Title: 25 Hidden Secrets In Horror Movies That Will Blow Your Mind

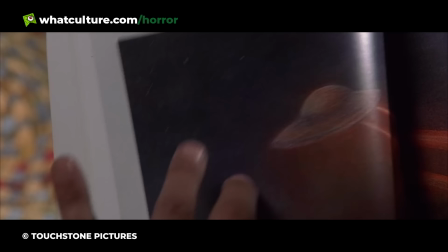3:53 Considering the nature of the footage in Signs, it's the perfect cross-reference to closest,
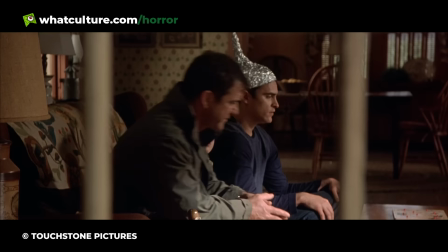3:58 unbelievable home video that we've experienced in real life, That the Bigfoot footage is as often debated as the science theory that the aliens are actually demons,
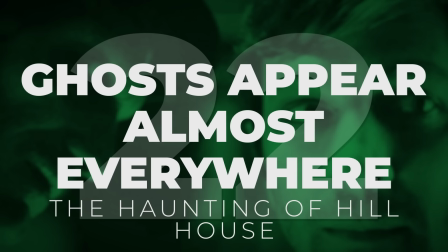4:06 which is the true real reading of the film and another hidden secret to boot, just adds that extra bit of shine on the top.
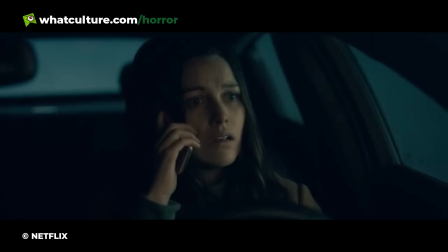4:13 Ghosts appear almost everywhere. The Haunting of Hill House Now, of course, The Haunting of Hill House isn't a movie, but with Mike Flanagan's cinematic sensibilities behind the wheel,
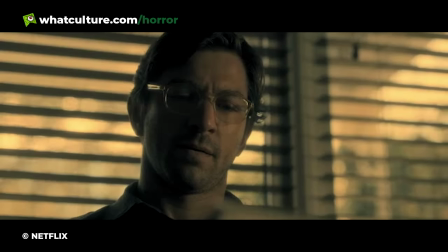4:23 it has so many juicy secrets rustling around the frame that it would be remiss not to give it a mention.
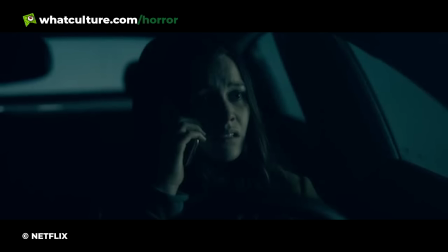4:28 Telling the story of a home that has since become known as the most haunted house in the country,
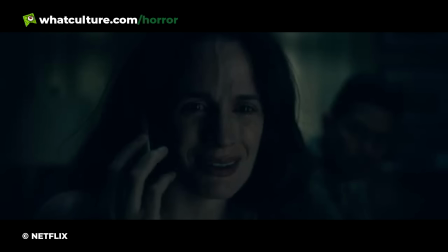4:32 the series explores a young family moving in, growing up and dealing with the aftermath of their childhoods as the ten episodes unfurl.
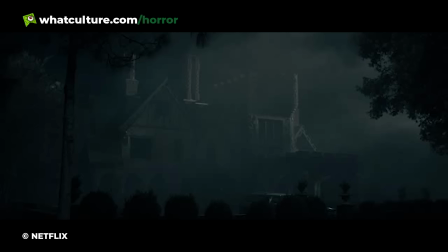4:40 In each and every episode, Flanagan incorporates ghosts that inhabit Hill House in exceptionally sneaky manner.
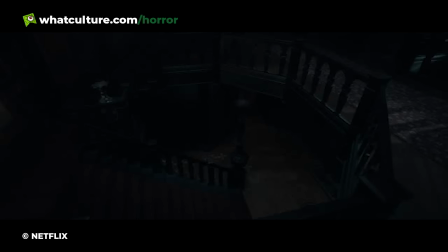4:46 For example, the first time we get a sweeping shot of Hill House's staircase, a tiny,
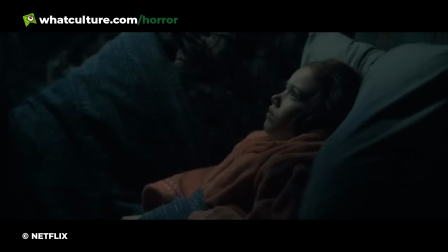4:51 unnoticeable face stares out from between the gaps in the banister, with no movement or camera suggestions ever revealing its presence.
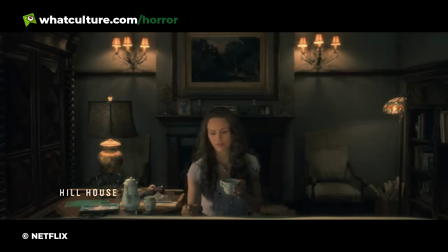4:58 Faces, hands, silhouettes, and creepy figures then appear throughout the rest of the show's runtime in various places,
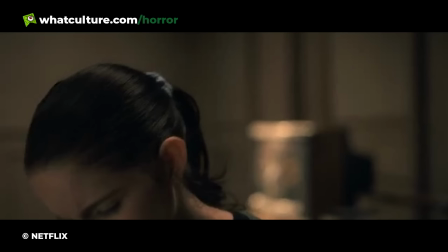5:04 such as lurking in hallways and door frames as characters walk past, hiding behind furniture, and inhabiting every dark space that crops up during shots within Hill House.
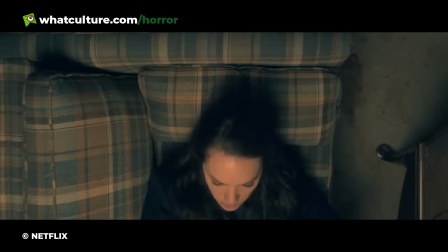5:14 There's only really one that can really be deemed as obvious impressively enough,
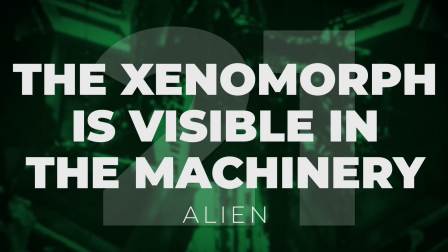5:18 which sparked the conversation around hidden ghosts that the internet then happily dug up in the first place.
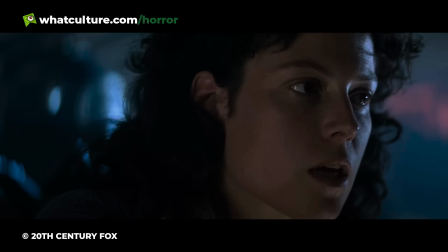5:23 The xenomorph is visible in the machinery, Alien. Ridley Scott's Alien is famed for its clever use of subliminal messaging,
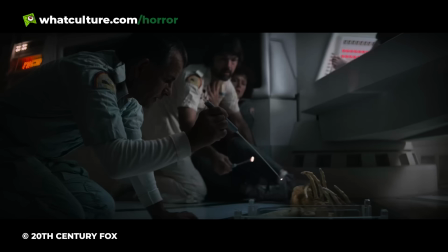5:31 crafting a film that uses its design to elicit fear as much as the big old hulking xenomorph does.
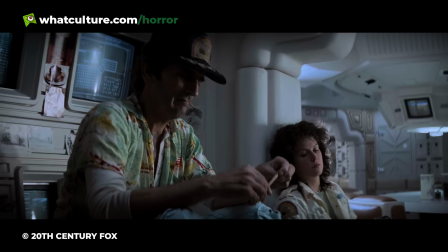5:36 And since Alien thrives on being scary through visuals that aren't necessarily all that they seem on the surface,
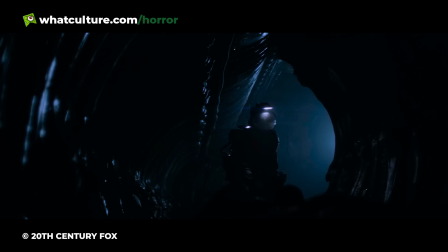5:42 much to film students' delight around the world, there's one sneaky moment that stands out as a genius hidden nod to an unsuspecting audience.
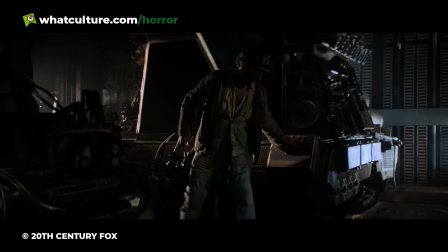5:50 Upon the Nostromo spaceship, it's Brett that first succumbs to the alien's attack after stumbling across it in the supply room.
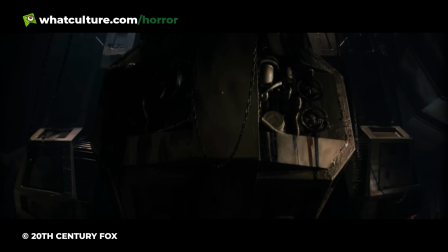5:57 Whilst looking for Jones the cat, the camera pans around to give the audience a feel of how big the ship's hold is,
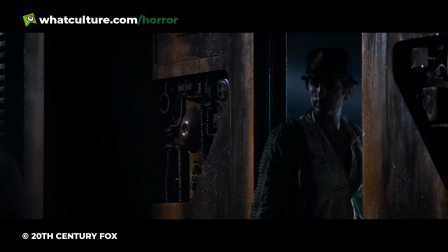6:03 with chains and machinery dangling down in what's a seemingly average environment for a future space-faring vessel.
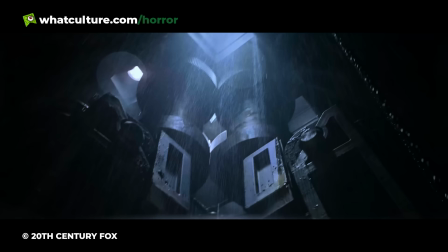6:09 Look closer, however, and you can spot that the Xenomorph is there, hiding in plain sight,
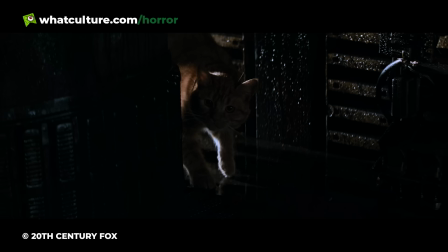6:15 dangling amongst the metalwork as what looks like any other part of the ship's supply.
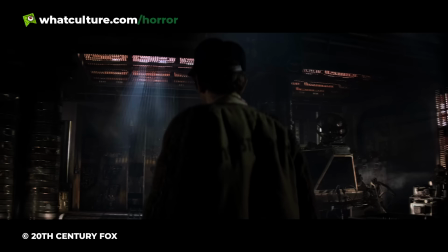6:20 Considering the alien's unique design and that no one would actually have any idea what the xenomorph looked like at this point on first watch,
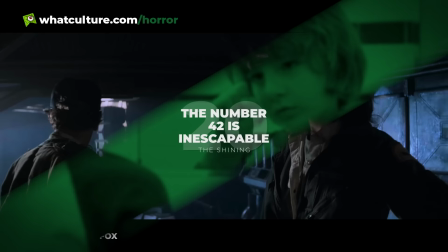6:27 the audacity of having it completely visible actually pays off, since many more movie watchers have gone the way of Brett and completely missed it entirely.
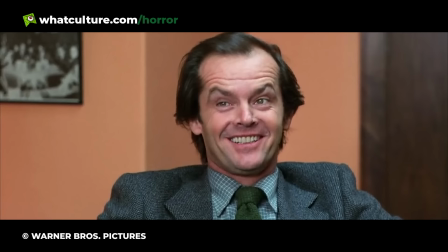6:35 The number 42 is inescapable, The Shining.
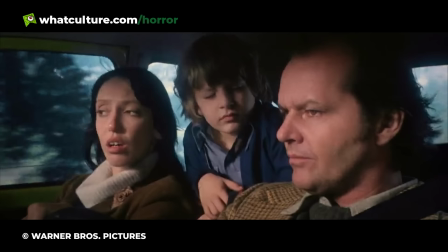6:39 The Shining is full of Kubrick's bizarre filmic sensibilities, meaning there's plenty of weird secrets tucked away between his shots.
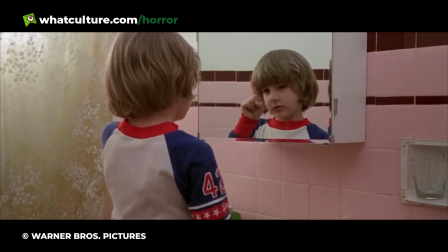6:46 By far the most interesting, however, is his obsession with the number 42. which is sprinkled throughout the film in all sorts of seemingly innocuous places.
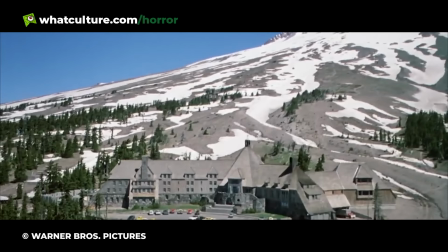6:54 As a whole, we see it printed on one of Danny's shirt sleeves. There's 42 vehicles in the parking lot.
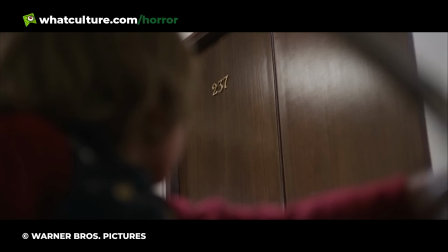7:00 Wendy watches the summer of 42 on TV.
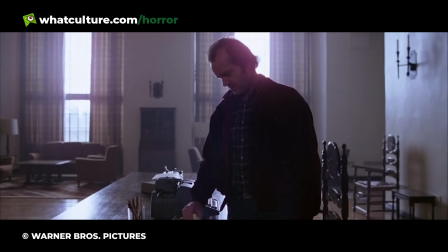7:03 Holleran's license plate features the number, and the sum of room 237, where all the spooky stuff goes down, is, of course, 42.
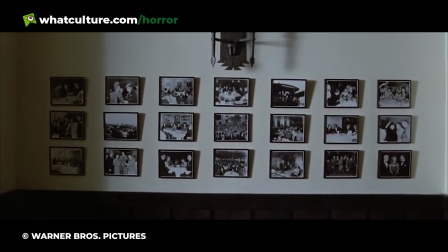7:11 Half of the number appears just as often, too.
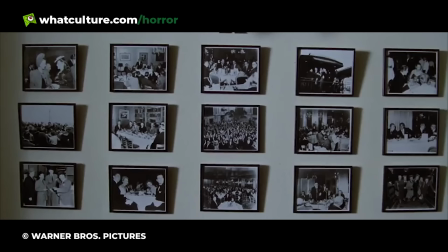7:14 The number 21 can be spotted in the amount of photo frames there are on the wall and in the year that Jack is trapped in the end. and its inverse,
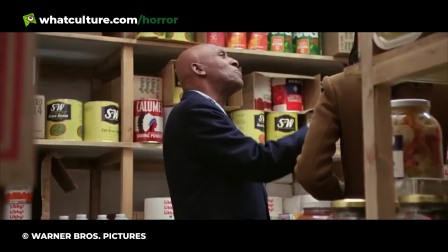7:21 12, is the result of adding 2, 3, and 7 together, as well as being the exact amount of stock the Overlook is populated with,
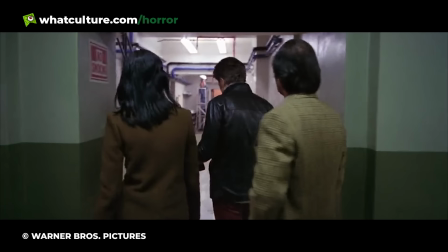7:28 12 turkeys, 12-pound bags of sugar, and 12 jugs of black molasses.
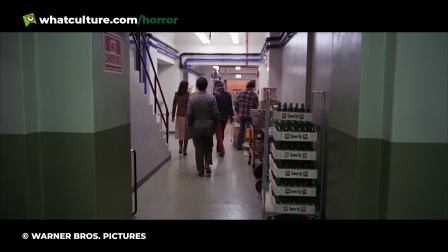7:33 There's also 24 pork roasts, another inverse of 42, as well as plenty of other examples.
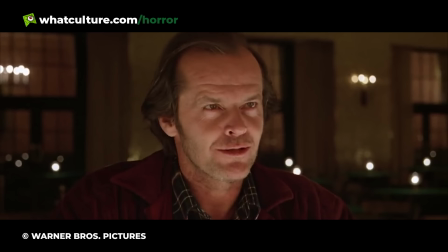7:38 Why? Well, no one knows except Kubrick, really. Perhaps it's a comment on the lack of coincidence in the Overlook.
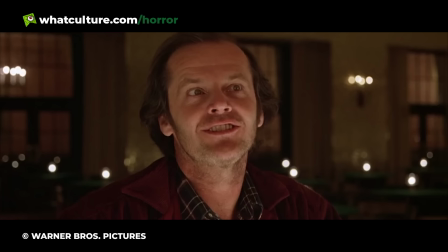7:44 Everything unfolds almost exactly the way the hotel wants it to, after all, since it manages to keep Jack in the end.
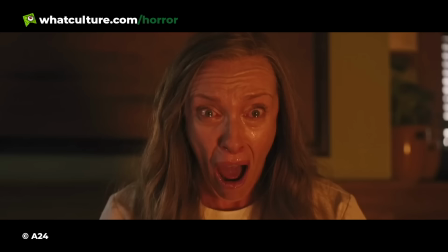7:50 Faces are everywhere. Midsommar.